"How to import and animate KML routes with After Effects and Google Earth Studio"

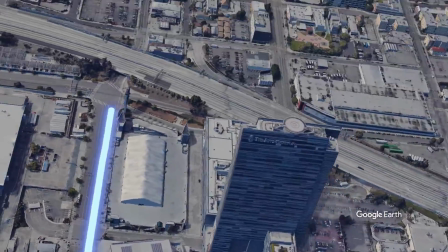video I'm going to show you how to create a three-dimensional route path using Google Earth Studio and Adobe After Effects.
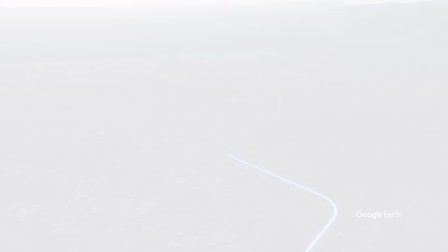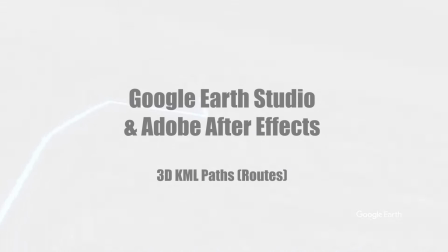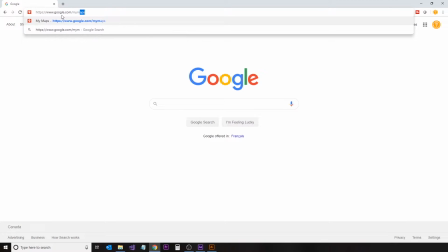Starting off in your web browser we're going to go to google.com slash my maps and create a new map.
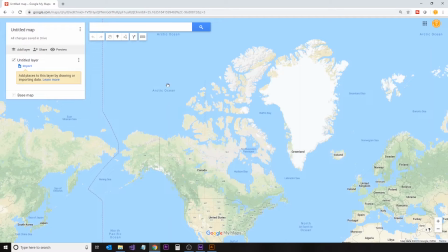If you don't have access to the my maps section of Google you'll need to create a Google account. We're going to use this tool to create a KML file which contains the information for a particular route. In this example, we're going to go from the Staple Center in downtown Los Angeles to the Santa Monica Pier.
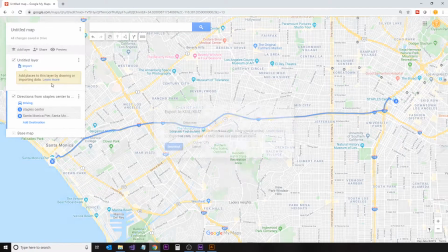What we've done is we've entered in the information on a particular layer, and now we're going to export that data as a KML file.
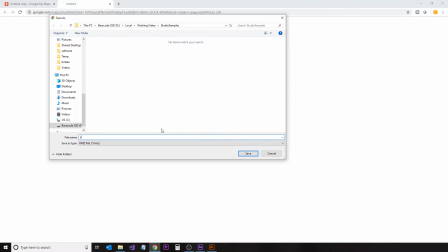A KMZ file, or Z file, is basically just a zipped version of a KML file.
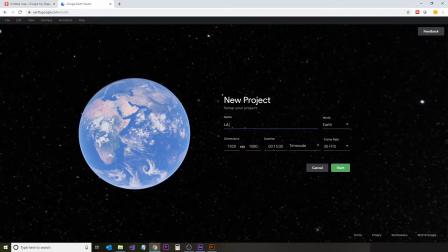Now we're going to jump over to Google Earth Studio and enter in a new project. We're going to import that KML file that we created into the project,
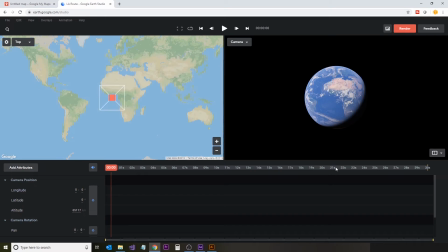which will give us the various place markers for reference, in addition to the actual route itself.
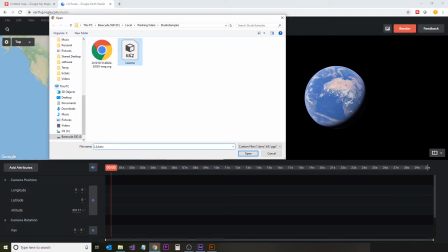So we're going to go to Overlays and then Import KML, and I'm going to import this from my drive. selected the file that we created and it loaded
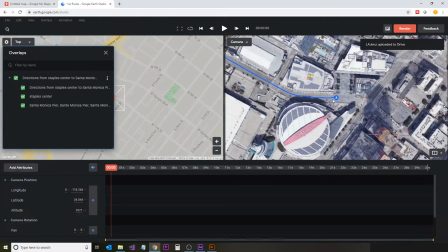the two place markers of the Staples Center and Santa Monica Pier as
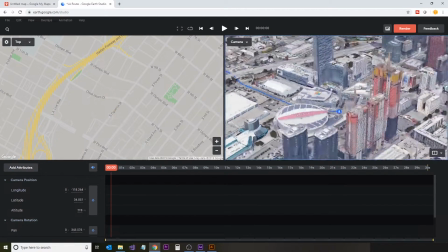well as the route itself which is shown here as a blue line.
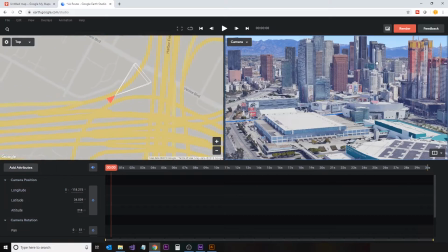When the overlay window is open you can double click on any of the items on the list there and it will take you directly to them as I did here.
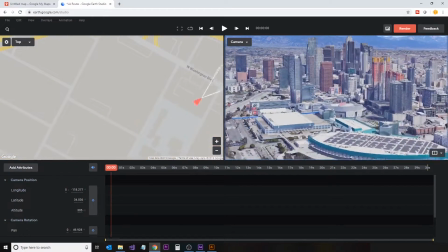I'm just now going to position my camera for the initial shot.
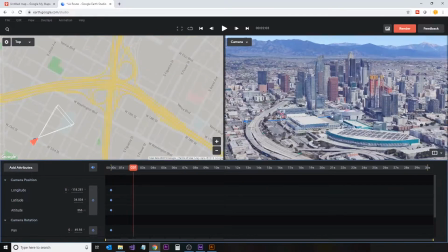I'll speed up and slow down the recording as I set up the keyframes here.
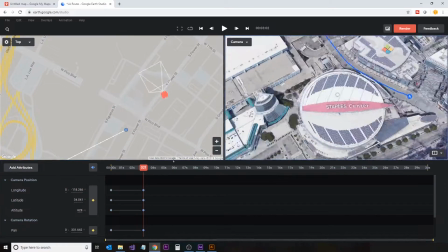I'll be following the path of the route so that
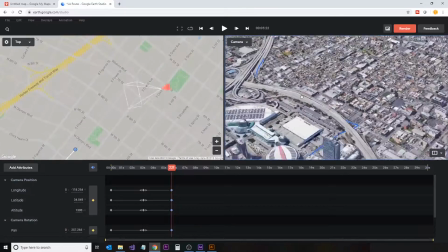you can get good angles of the route and the surrounding area.
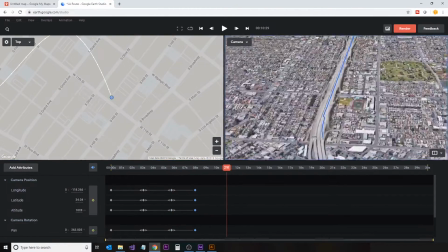These are just my initial keyframes.
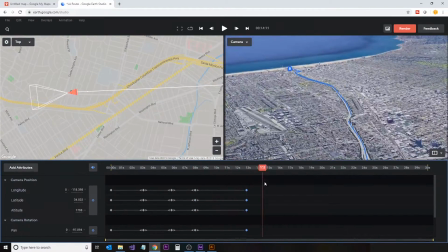I'll be going back and scrubbing through the the project to make any final adjustments or smoothing where needed.
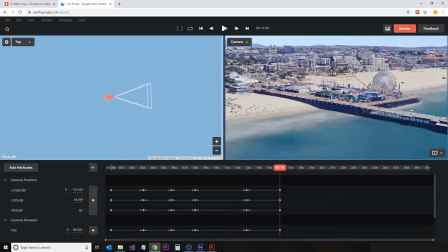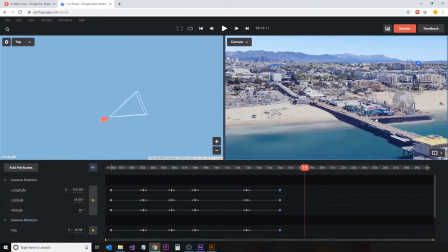And then down here will be the final closing shot for the video.
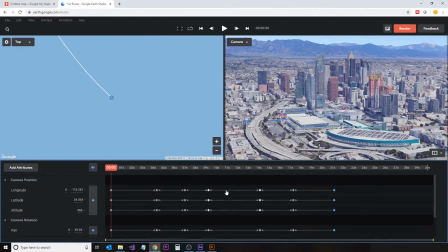So I'm just going to scrub back and make some fine-tuning adjustments with regards to some speed.
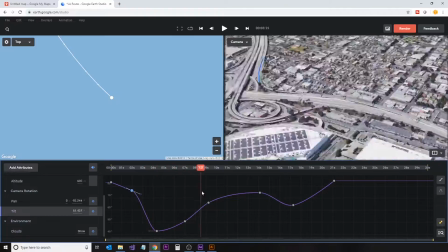Now making some tilt adjustments so that there's some fluidity in the up and
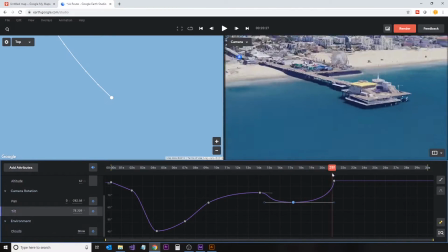down motion as well as trying to get that ferris wheel in the shot throughout.
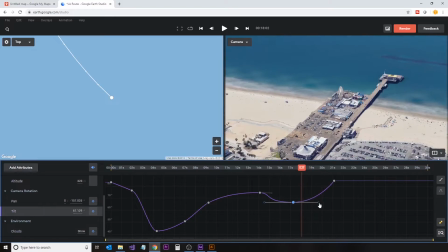I can also do some panning adjustments as well. In the graph view, you can make adjustments to the handles for the keyframes.
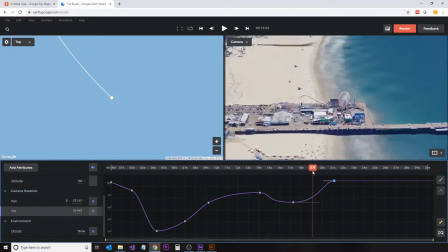And this will control the in-out as well as the amount of easing between the keyframes.
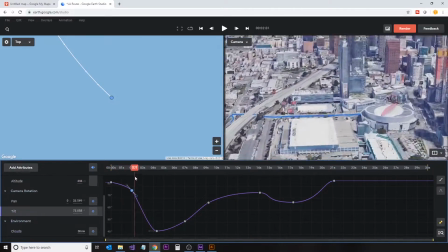So I'll just fiddle here with these adjustments here for just a moment. And things look pretty good there.
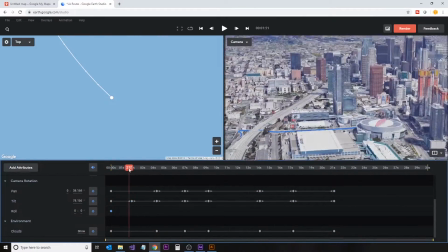So now let's add the experimental feature, which is the roll.
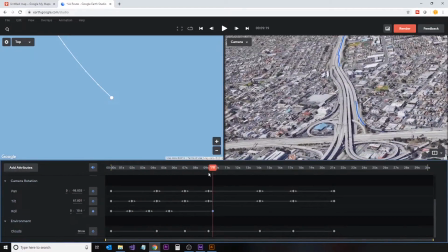This is going to give us a bit of an airplane effect as we bank corners.
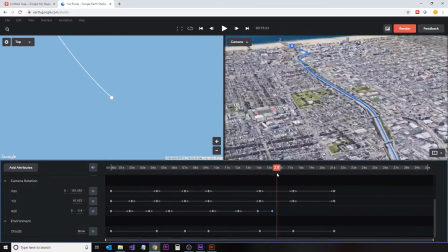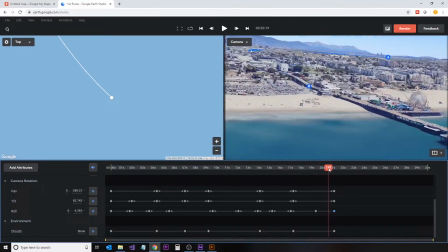And that looks pretty good there. So about time to save.
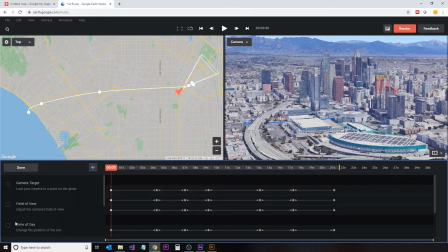And now we're just going to add the time of day feature, which gives us a little bit more of a realistic look,
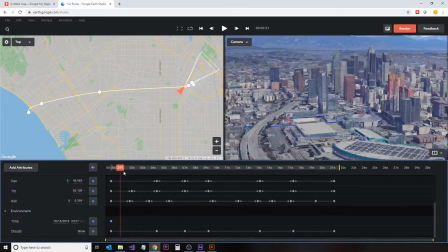but also allows us to control sort of where the shadows are and give us a little bit of that golden sky at sunset.
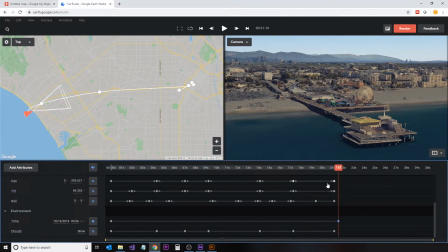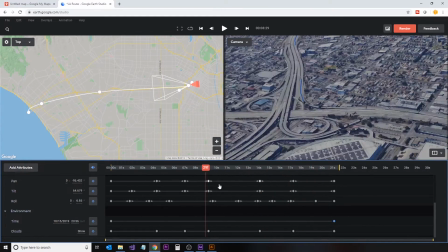Okay, so I'll just go back and review what we've done here. We've got a couple adjustments.